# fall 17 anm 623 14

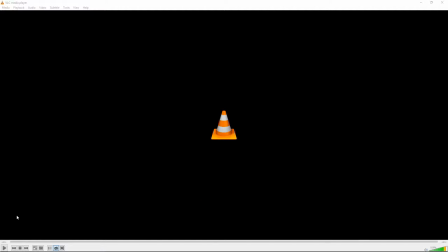Okay, first up is Gabriel.
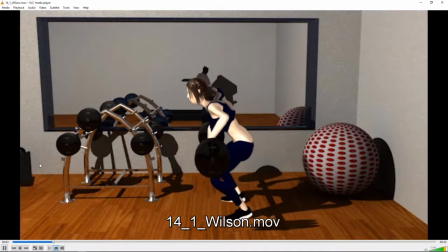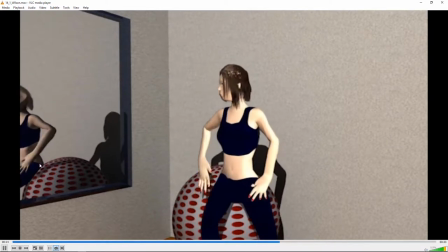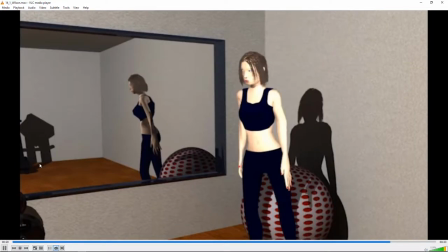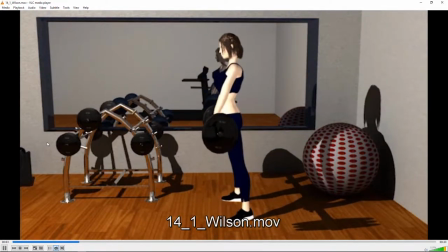Alright, there's a lot of really good stuff going on here. I think, first of all, the rendering is pretty good.
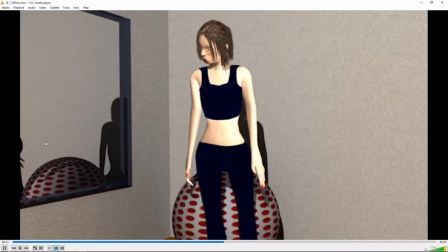You know, the look of the materials and the surfaces look nice. I think the lighting is okay.
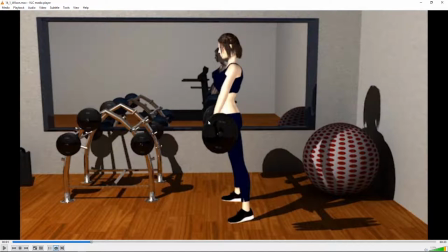It's a little hot on her. And a little bit for... You know, I guess it depends what kind of lighting you're trying to do. But to have this kind of very sharp shadow for indoor lighting, it sort of doesn't,
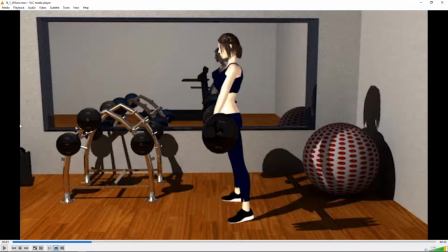you know, it's like there's some giant light coming from this direction and hitting her. And when I think of typical indoor lighting in a kind of a gymnasium sort of atmosphere, it's going to be more kind of softer light with not such contrasty shadow.
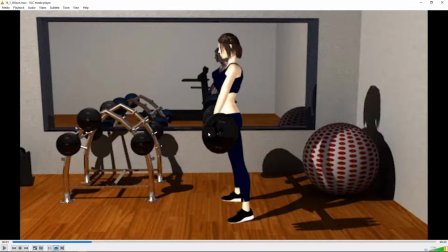This is more like a bright sunlit day outdoors kind of lighting than an indoor kind of lighting. So just something that you can play with and tweak. I mean, everything comes up clear, and it's good that you have cast shadows because it kind of places things on the ground and all that.
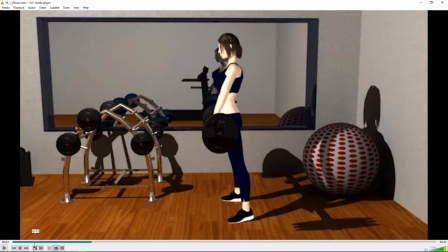And the textures look pretty good. As far as the animation, I think there's a lot of good stuff going on here.
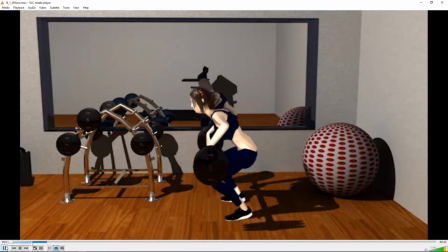I think it's improved a lot.
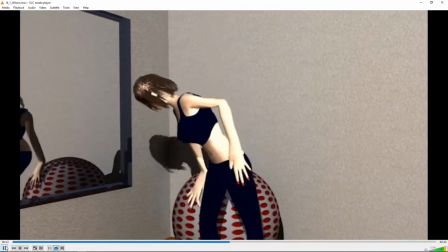and some good attention to detail I think areas where the
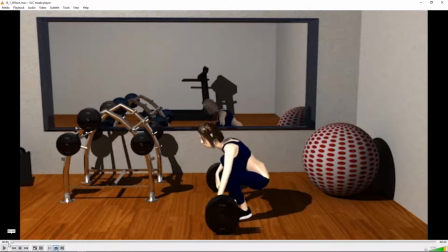animation could improve is a lot of it's with the timing so I think when
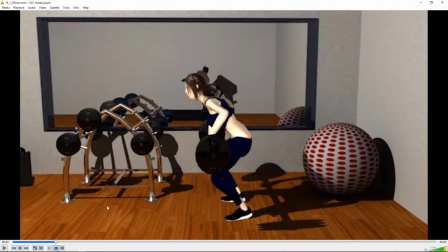you lift a heavy thing you tend to go up a little quicker if you can the other thing is I think you'll tend to have your arms a
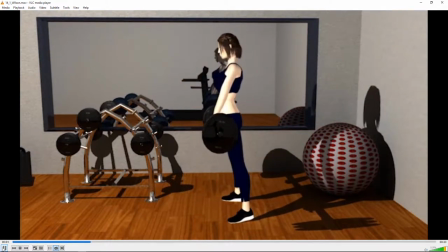little straighter as you pull up because to keep your arms bent like that just takes a lot more energy.
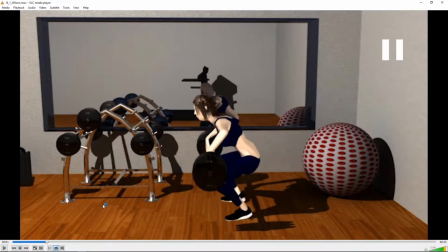So I'd be surprised if at least the arms were quite as, almost full 90 degrees here. It was certainly possible but I would tend to think they'd at least be straight a little bit longer and then she'd try to get up a little quicker.
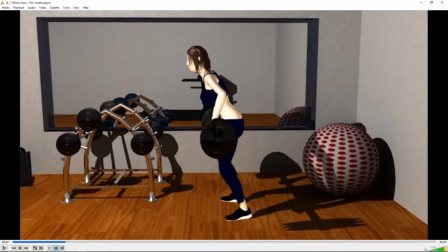It feels a little bit like slow motion, a little bit like a little off-balance, almost like she would fall forward. I think she'd try to kind of stick her butt out more to kind of counterbalance the weight of the barbell to stay balanced.
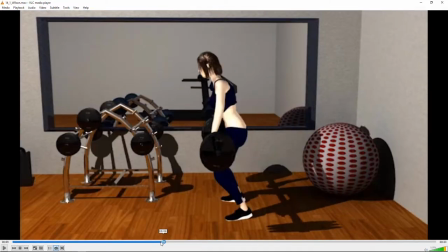That setting it down looks pretty good. Yeah, see that one, that's interesting because this one, in the second one, her arms do stay straight. Whereas in the first one they're like really bent at the beginning. So I kind of like the second lift feels.
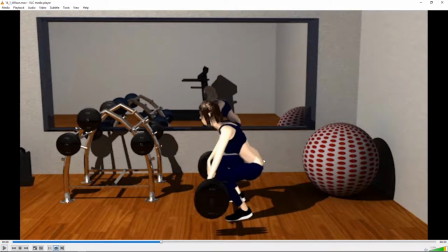Yeah and also look how the way you have her butt sticking out there kind of counterbalancing it. So really the second one is to me looks much more correct than that first one.
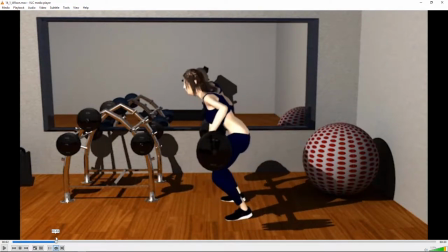I guess she has that counterbalancing there to some extent.
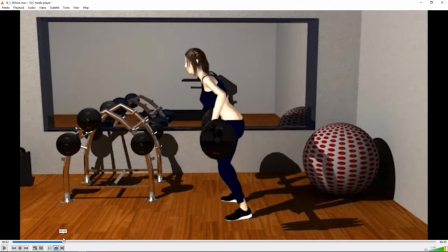But by the time she gets here it feels like she would fall forward.
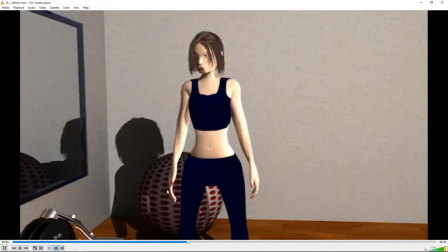And then the walking backwards, not necessarily an easy thing to do well, but it feels a little awkward somehow.
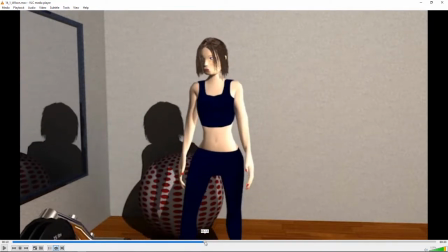And I think that part of it is that her stance is so wide, like the space between her legs is so wide, and I feel like it would be a little bit more aligned, like kind of with the body rather than keeping the legs really spread apart.
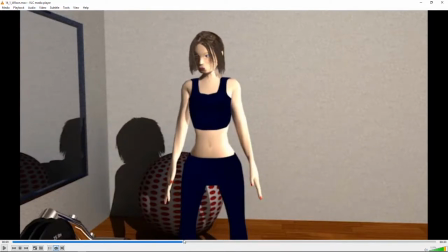I think she would sort of more step directly behind herself rather than keeping the legs spread sort of with that kind of,
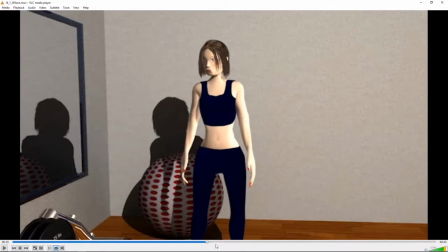you know, that really broad stance that might make a difference.
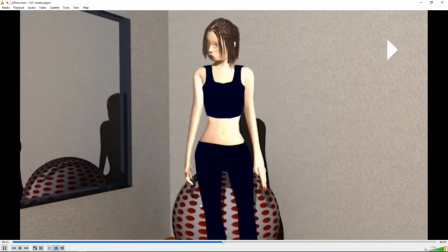I do really like that she puts her hand down to help her sit down.
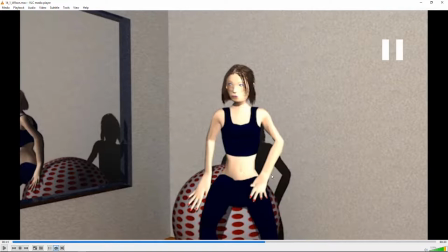I think that's good. I think this kind of rotating like twisting hand while she sits down, I think it would be better if it just sits stuck I don't know if you have them in IK or FK at this point in time, but you probably want it in IK so that it sticks. And I think that drifting around is kind of weird.
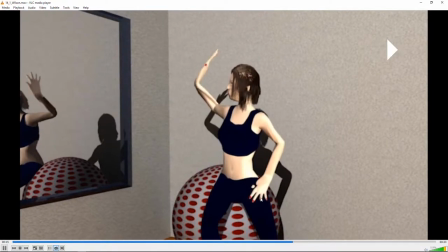It would be nice if it just stuck there. And I'm guessing that you have it in FK.
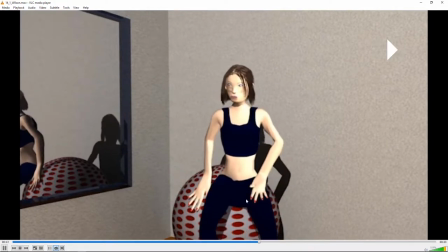I don't know. We can open the MyFile. But the point is you should have it in IK at that point.
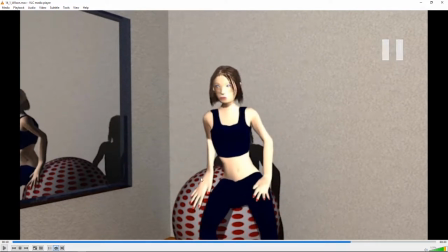And I like that kind of reaction to the mirror. I think that, again, there's some sort of extra floaty hand movements at the end. If the hand was just, just kind of came to a rest and stopped a little sooner, rather than if the hand kind of after this thing is sort of like meanders around and finds its place and kind of floats around.
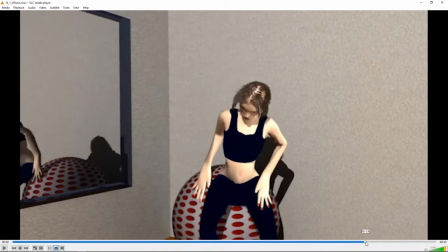And also it sort of intersects the ball here. I think the fingers are going through the ball.
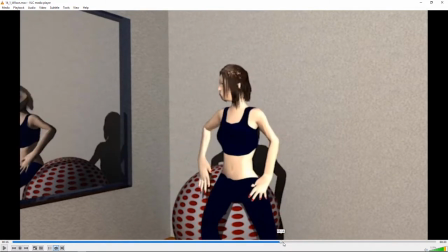So again, if that hand's an IK, I think you'd be better off. She does that, the kind of waving at the mirror.
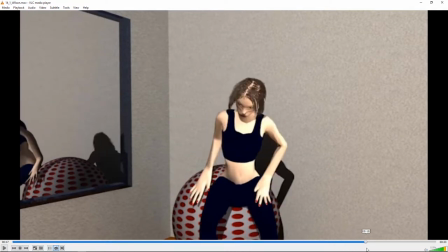She sets it down. It just sticks. It doesn't move. you know you can have movement on the body and then I think that would be better.
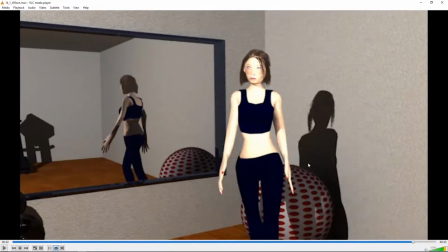That's a nice start to the walk there so yeah I mean loads of good stuff going on here I think but then there's you know as always there's lots of things you could fix too and one rigging issue is I think that there's something funny part of it is actually the model of
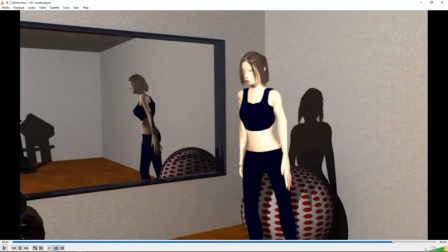the hand and our forearm is just a little kind of weird like where the wrist is and the thumb looks sort of short and I don't know and the there's just something a little off with the length of the palm looks too long and the placement of the wrist joint which is partially
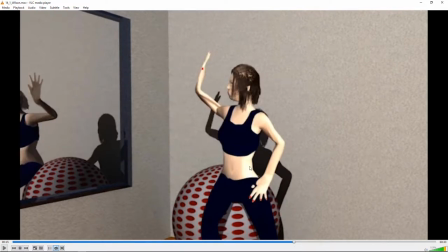why when she waves at the at the mirror like that that just looks kind of weird that bend there and I think it's because the sort of thumb looks really short but the palm looks really long and that bend looks a little bit too low like like that with the palm should maybe
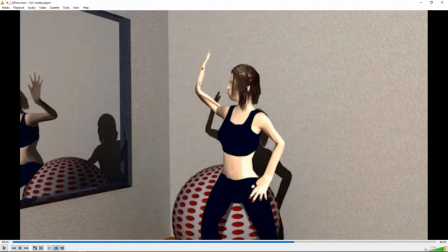come down more to here, and it should kind of end there, I'm thinking. But, you know, maybe a little late for that kind of tweak at this point. But, again, a lot of great stuff going on in here, so good work.
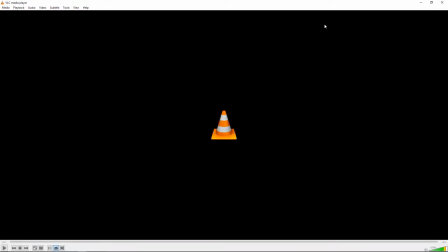Okay this is Amber.
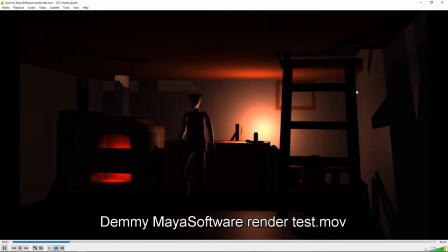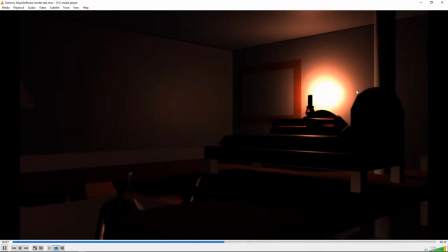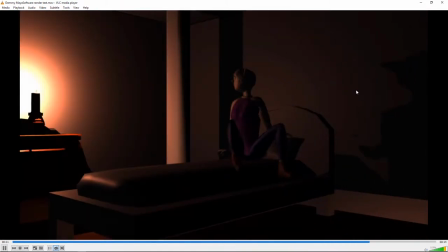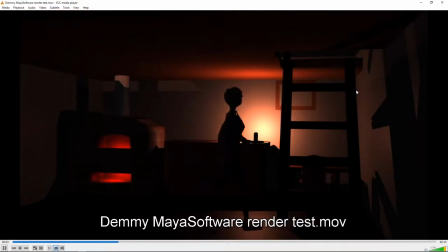Alright so just talking about the kind of lighting and rendering first.
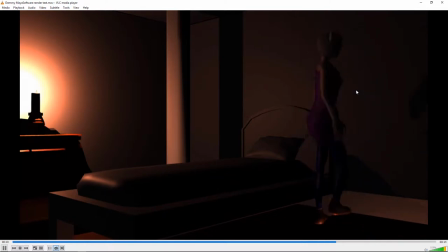I just think it's too dark. It just makes it really hard to see the character and the action.
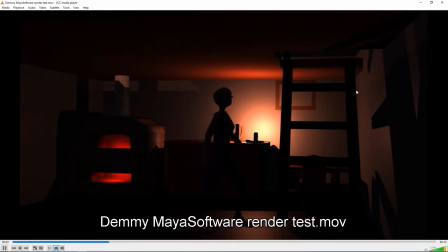And I think, I mean, it's very moody, so that's interesting what you have going on.
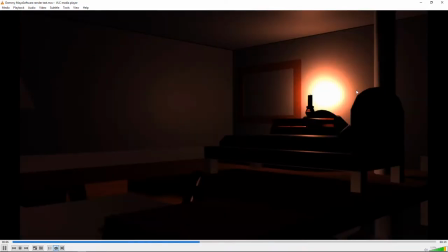But I think what you want to do,
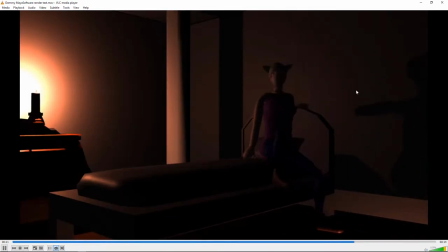you can kind of maintain some of that and have the candles be the source of light, but still fill in the other areas with more light,
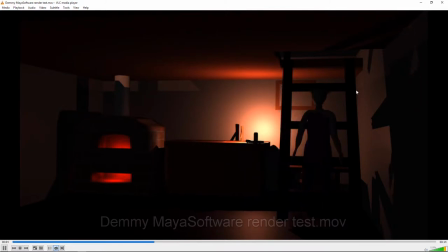sort of imagining that the candle light was sort of bouncing off the walls and filling the room
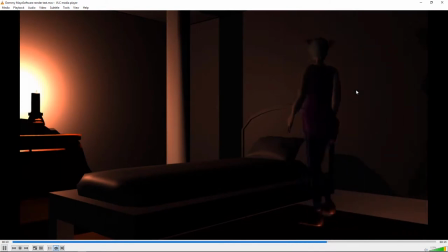with enough light to be able to see the character. because right now she sort of falls into darkness a lot,
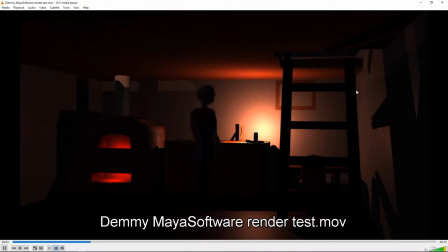and I think it's maybe a bit too contrasty, a bit too dark.
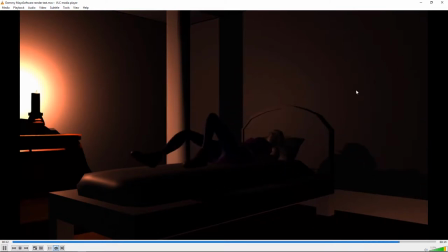I think a lot of the animation points I brought up, it seems like some things have been improved, but other things could still be fixed.
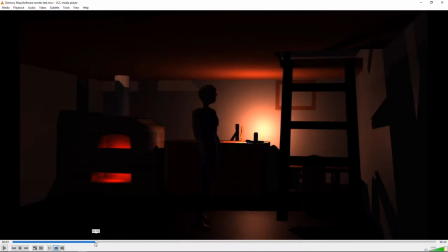I think, you know, sort of smoothing out that walk so it doesn't feel like, kind of feels like it's start and stoppy a little bit.
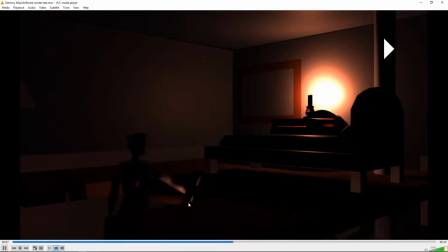You've got that one hand grabbing on there, which is great. But I would get the other hand involved too. Maybe she sets it on here.
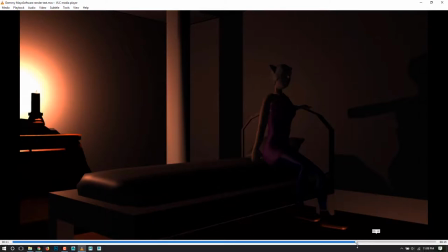I think you fixed some camera stuff. I think, which seems a little bit better.